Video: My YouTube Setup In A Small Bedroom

This is cool, but it's not great. This is great. You're probably wondering why it's dark.
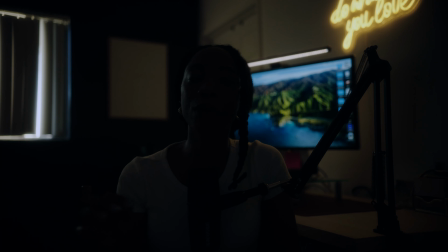Well, today we are talking about my YouTube setup and I'm going to show you all how I go from this to this. Let's get into it. So we're gonna talk about the camera I use and we're gonna talk about the lighting I use. I am in a very confined space. I shoot my YouTube talking heads in my bedroom. I do not have an extra room in my house. I don't have my studio space yet. I am getting at the end of the year. I am speaking it into existence that I will have my first commercial property studio space downtown LA in the fall so this is for the people who may not have a bunch of space to really deck out a whole room or studio space and you're in your bedroom and you're trying to figure out how to create a creative YouTube studio well this video is going to be for you so let's first get into the lighting and then we'll talk about the cameras and if you're wondering what i'm using to control all of these lights i am using the situs link um that is an app that you can use on your phone if you have aperture any kind of lights from aperture you can use this app to control all of your lights so you don't have to go to each light to do so so i am using a situs link app so i'm going to turn all the lights off so as you can see the first couple
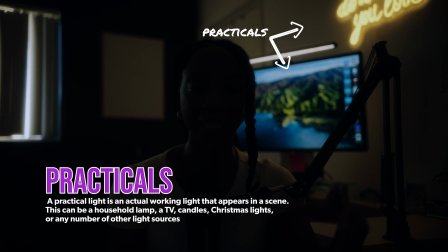of lights are my practicals and what practicals are are pretty much lights that will already be in the atmosphere so a lamp is a practical you know just kind of like the things that you will already see in your space so this is my desk you will pretty much already see
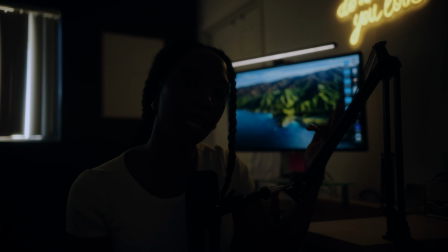a desk light you know my desktop is on and I added a neon light because you know I do what you love so this whole section
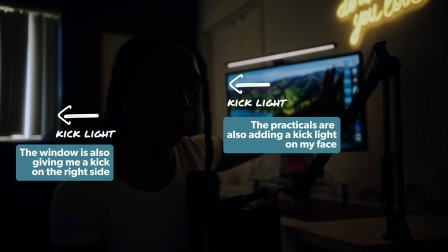is a lot lighting up this whole area to my left in like this very
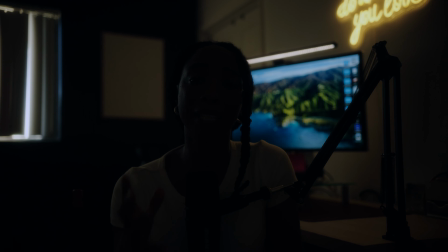warm tone let's talk about the key light my main light so for
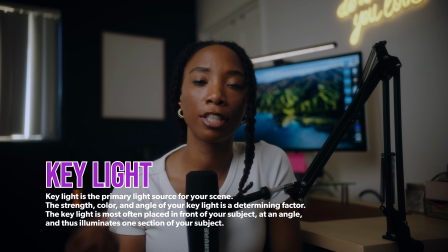that light I am using the aperture 200d and the d stands for daylight I
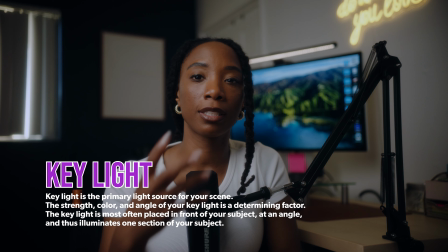am mixing color temperature because again this is more warm more tungsten
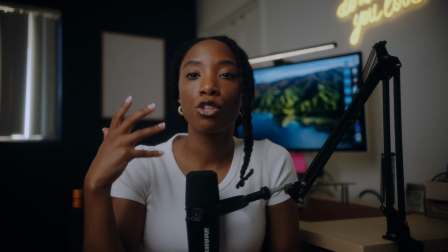vibes and this is more daylight so I'm mixing the color temperature a little bit
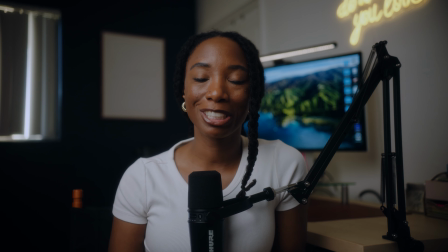but um I love mixing color temperature so that's why I did it and the aperture
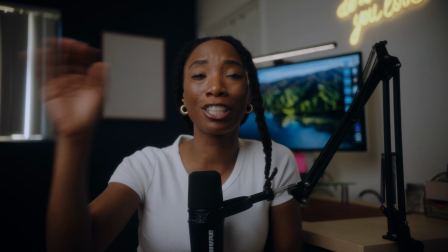the amaran 200d is literally only at 25 it
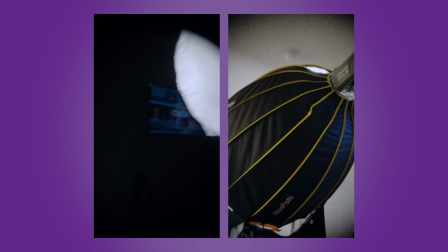is three feet away from me on a light stand and I have a big octobox on the light and it's spilling all onto the
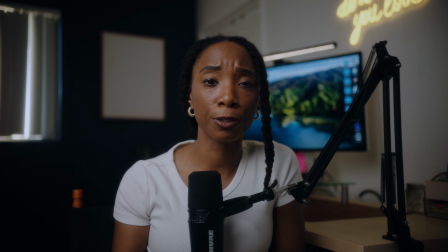image now if I wanted it to be directional I would add a
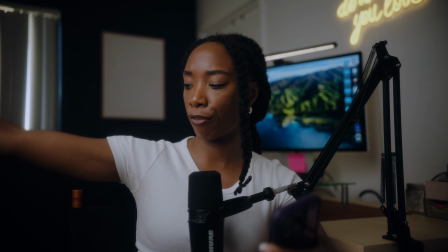grid this is kind of the grid that you can add onto the light if you want it to be more directional and pretty much only hit me and not my overall
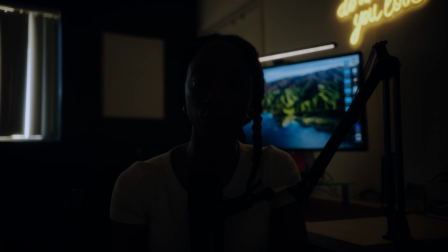image but as you can see it's very dark in my room and when I'm talking to you all I don't want it to be such a dark mood because I painted my wall navy um and So that already brought more of a contrast and darker vibe.
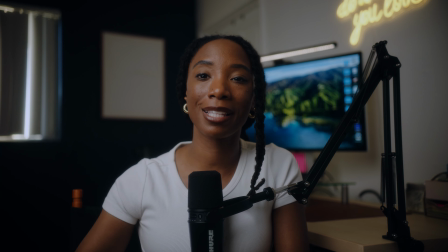And so for me, I didn't want to add the grid because I wanted the light to be able to just spill wherever it needed to spill.
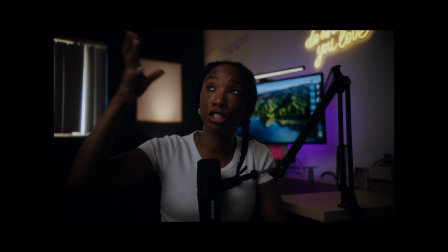So as you can see, I just added the grid and it drastically changed the overall image. It made it way darker. So I would have to bump up the intensity of the light.
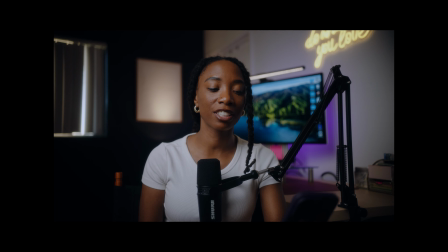I was at 25 and now I'm at about 77 or let's go to 65%. so it now it looks back to how
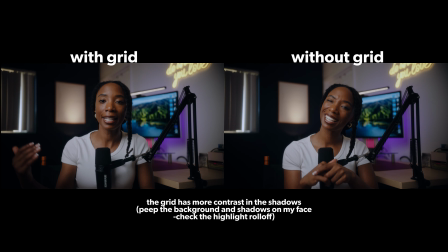it did earlier the only thing is it is a lot more contrasted and as you can see it feels more directional but this is not wrong it's just not I just
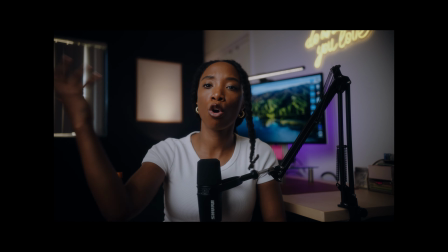didn't want to have a directional light I like for the overall feeling vibe to feel like a natural flow of light and that is pretty much it that is
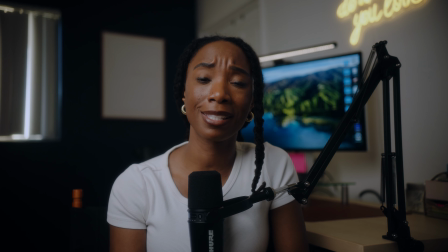the 200d and 25 and it is on daylight so it's at 5300
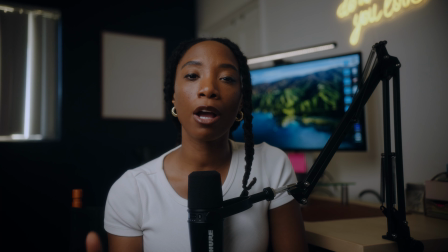kelvin and then from there I go to my backlight which is
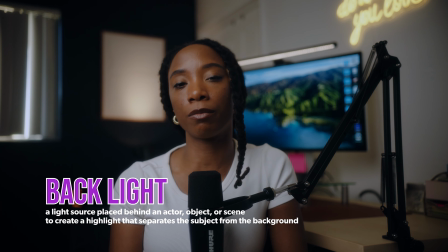the emerald 100x the x is allowing me
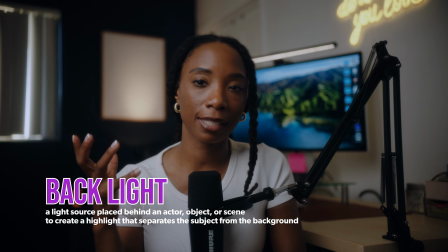to do daylight or tungsten so I decided again to go warm because I only
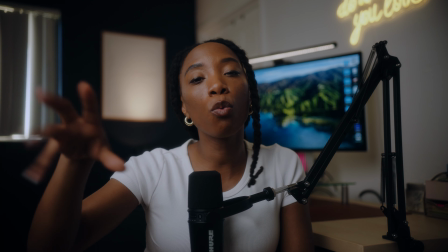want my key to be daylight the goal with the daylight was to match the
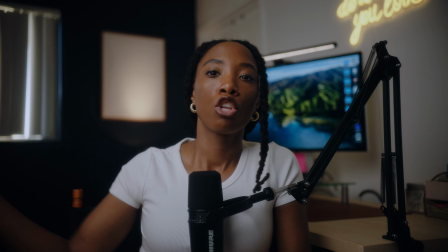daylight that is coming from the window so overall it would make it feel like more a
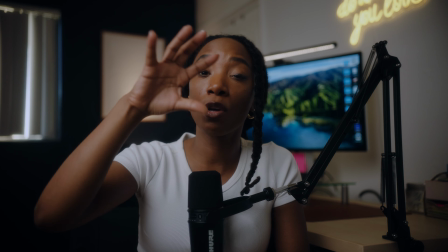natural feel of like oh it's actually natural light but then I'm using
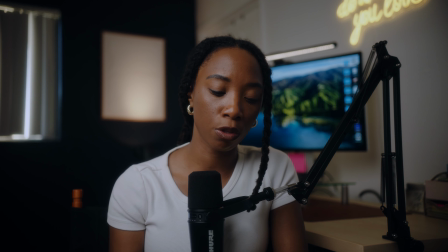like tungsten colors for my practical so the backlight is the amaran 100x
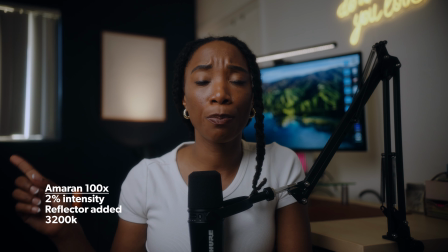and this is literally on two percent you could probably see it you
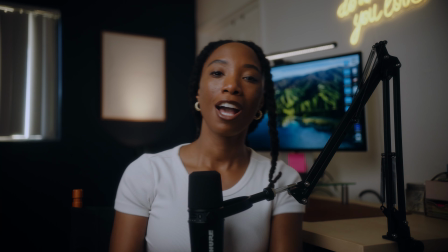could probably see it back there but i'm hiding from it which is great and it's
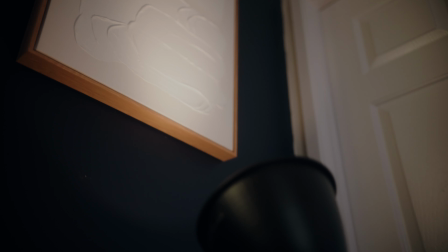on two percent illuminating a picture that is actually white just to add a little oomph a little texture back there so i'm not sucked
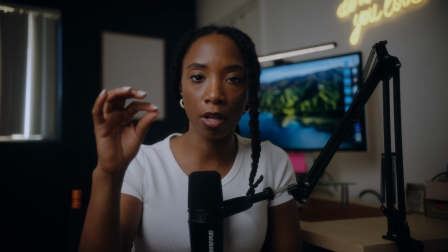into the background into that navy abyss and sometimes it's those subtle small things that really kind of help the overall image it's always great to think about things like
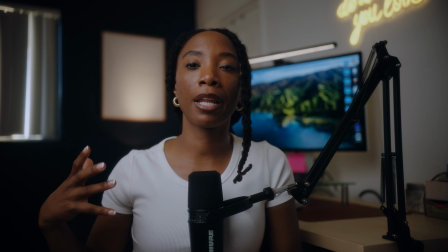that so I just added it and it really makes the image pop and it makes the navy wall pop a little bit more than
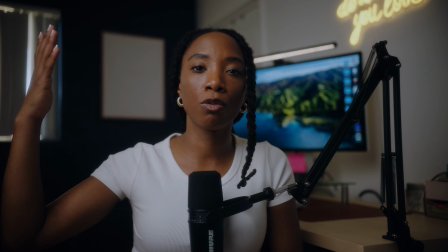not having it at all because that white just kind of falls into the background but now it kind of adds a little pop and then the last light that
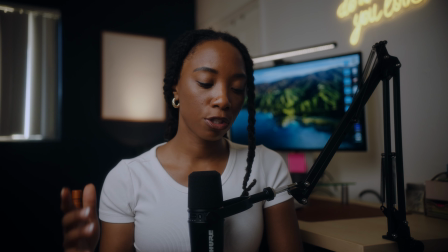I want to talk about outside of the practicals and my key and my backlight is going to be another practical which is the mc4
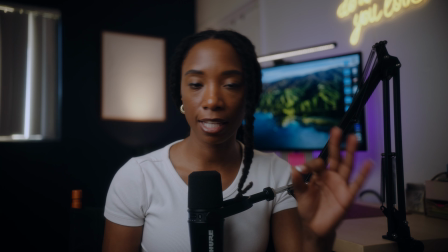travel kit aperture light that I have I talk about this in my tech teams Tuesday I love these lights you can use these lights for practicals you can use
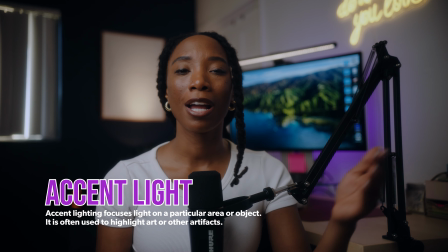them as accent lights you can use them for whatever you need to use them for but I added a little color this time and that is uh I added a
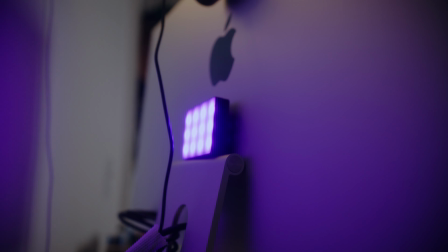purple hue to offset the warm that's coming from the neon sign and that is at about 20 percent and so if I was
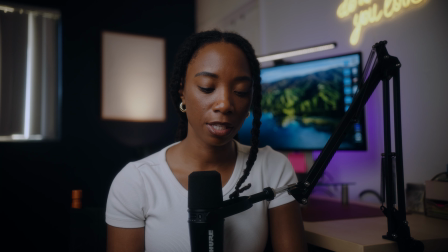to go up it might be a little too much for me so I think 20 is great and again without it it still looks good
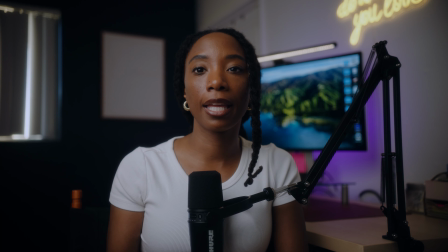without it it's just like it's a key light but with it it kind of adds a little bit more and it kind of gives you a little bit
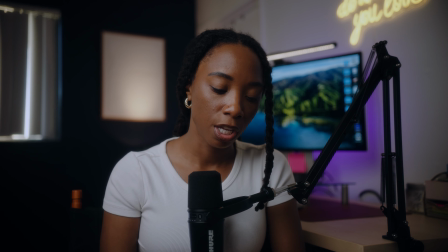more definition in contrast to your image and those are two small lights again I think that one was about 200 the
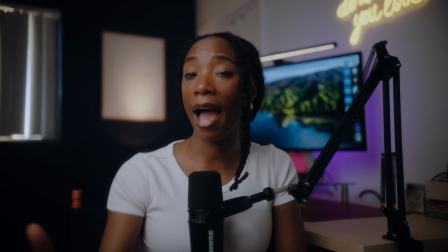mc4 you can get the whole kit for I think three or four hundred um you don't have to do the extras like I'm doing but again without them it's just like this
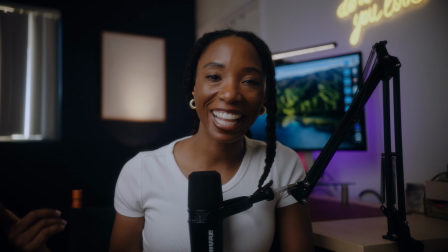is cool but it's not great this is great and so that is pretty much it so if I turn it all off
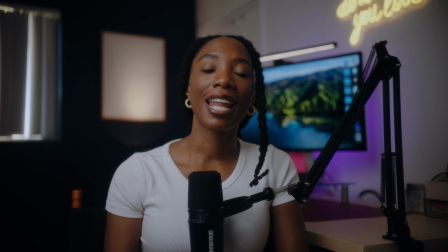this is what you get and if I turn it on this is what you get now when it comes to my audio I am using the Shure microphones kind of like a podcast mic and I have my stand that is always connected to my desk so if I was not making a YouTube video and I was just editing and using my desk I would literally just swivel it and it would just rest and i would compact it and so i wanted to do that because i didn't want to always have to like try to set up everything and with this it's just always here and i don't always have to be like where's my mics are my mics charged it's xlr so it goes directly into my camera and that's it for my camera i'm using the sony fx3 with the sigma 18 to 35 lens now i know that this is a crop sensor lens however i ain't really got no sony lenses so i need sony to send me some and until then i gotta use the lenses i was using for my black magic so this is the 18